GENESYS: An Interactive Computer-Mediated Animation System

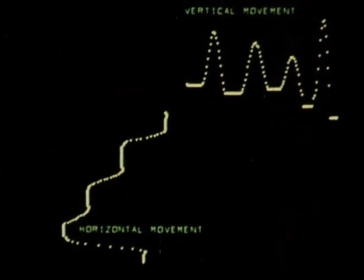8:41 The computer derives these waveforms from the P-curve. Their time axes are lined up.
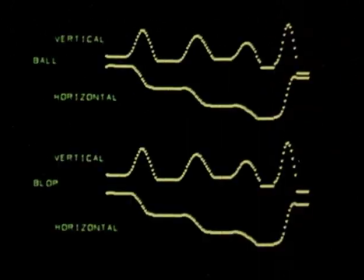8:50 The corresponding waveforms for the second ball are also displayed. Lynn pushes the waveforms of the second ball to the right so that its movements lag behind those of the first ball.
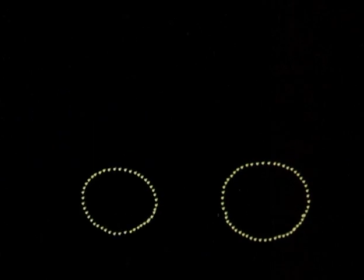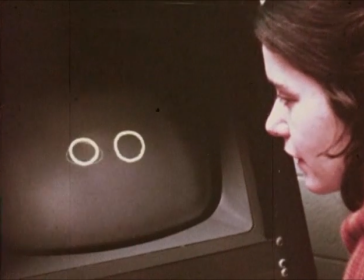9:07 She refines the cells and adds other material to finish the sequence.
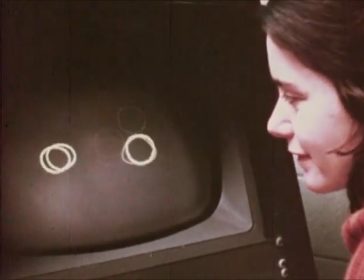9:12 Throughout the work, she makes use of the ability to sketch movements and then to change their timing,
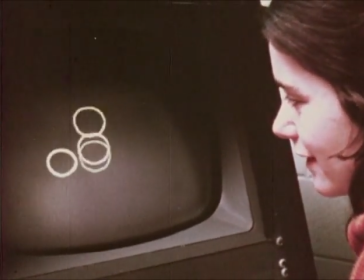9:17 rhythm, and dynamics, as well as inserting new cells at key points in the story.
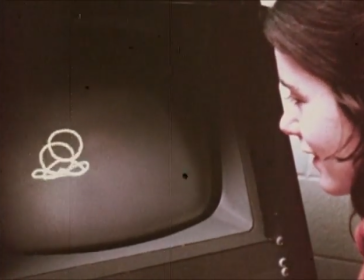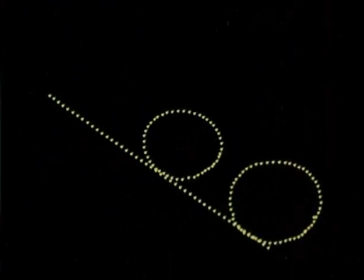9:32 The evolution of any scene in GENESYS begins with a diagrammatic blocking out of the action.
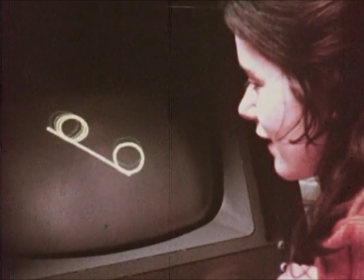9:38 Separate qualities, like layers, are developed in turn. Objects are made plastic, for instance.
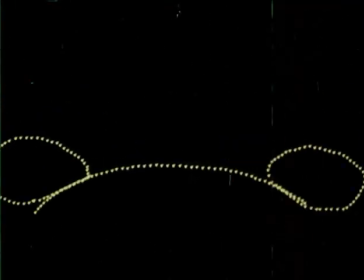9:45 Then dynamics are refined. Each quality is automatically integrated into the entire scene. The independence of pictures and motions, the ability to apply new movements to existing images,
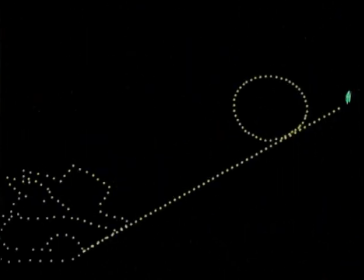9:59 and new images to existing movements, as well as the ability to recall pictures and motions from an expanding library, make experiment easy for the GENESYS animator.
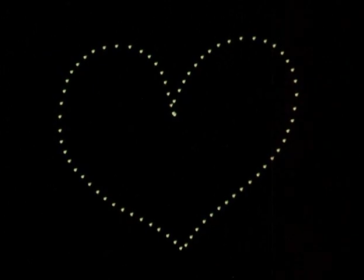10:16 So far, all the animation you've seen has been done in apparent two dimensions. Now let's add a third through varying the size of a cell. that is, drawing P-curves which simultaneously expand and contract the horizontal and vertical coordinates of an image. Different P-curves result in different dynamics.
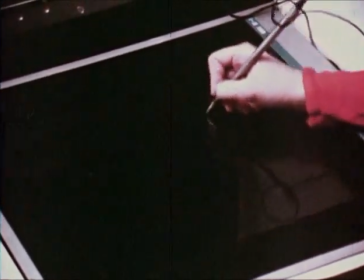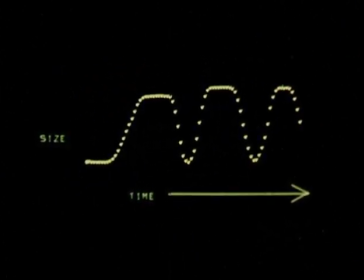10:41 Let's separate the horizontal and vertical coordinates of our P-curve. They're identical, obviously, for simple size change.
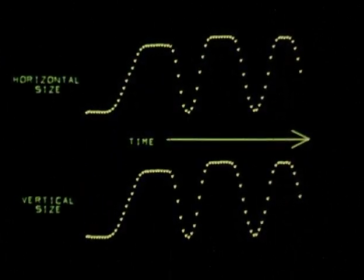10:48 But we don't have to change the size of these coordinates in phase. We can throw them out of phase, say, height increasing as width decreases, and vice versa. We can apply this to any image. Our ball, for instance.
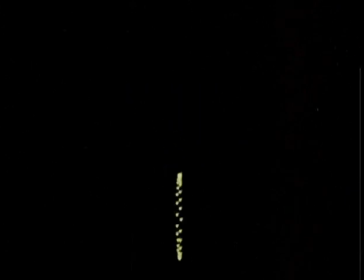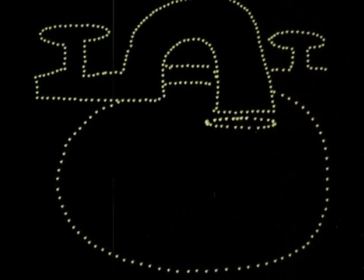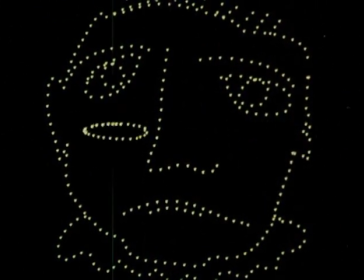In fact, certain variations can result in the illusion of rotation in space.
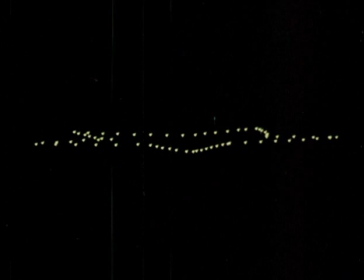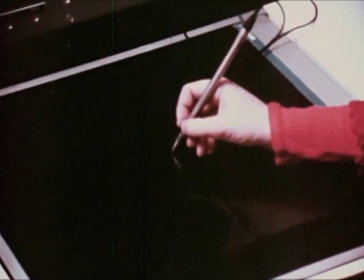11:37 Planar rotation can also be mimicked with a P-curve. Giving our old friend, the bouncing ball, both planar and spatial rotation, we get a flipping coin. We can also insert picture change into this sequence, which results in a totally new movie. By combining different kinds of movement and picture change, we get entirely new feelings of space and dimension. In this film, human dynamics determine image dynamics.
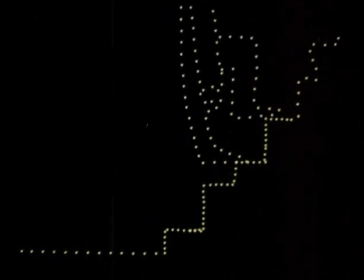12:24 Unlike film animation, the artist can experiment with images and dynamics in real time, refining ideas until they have a life of their own. The GENESYS system is one of the first to exploit real-time interaction between animator and computer. Not only does the animator grow with the system, but the system grows with the animator.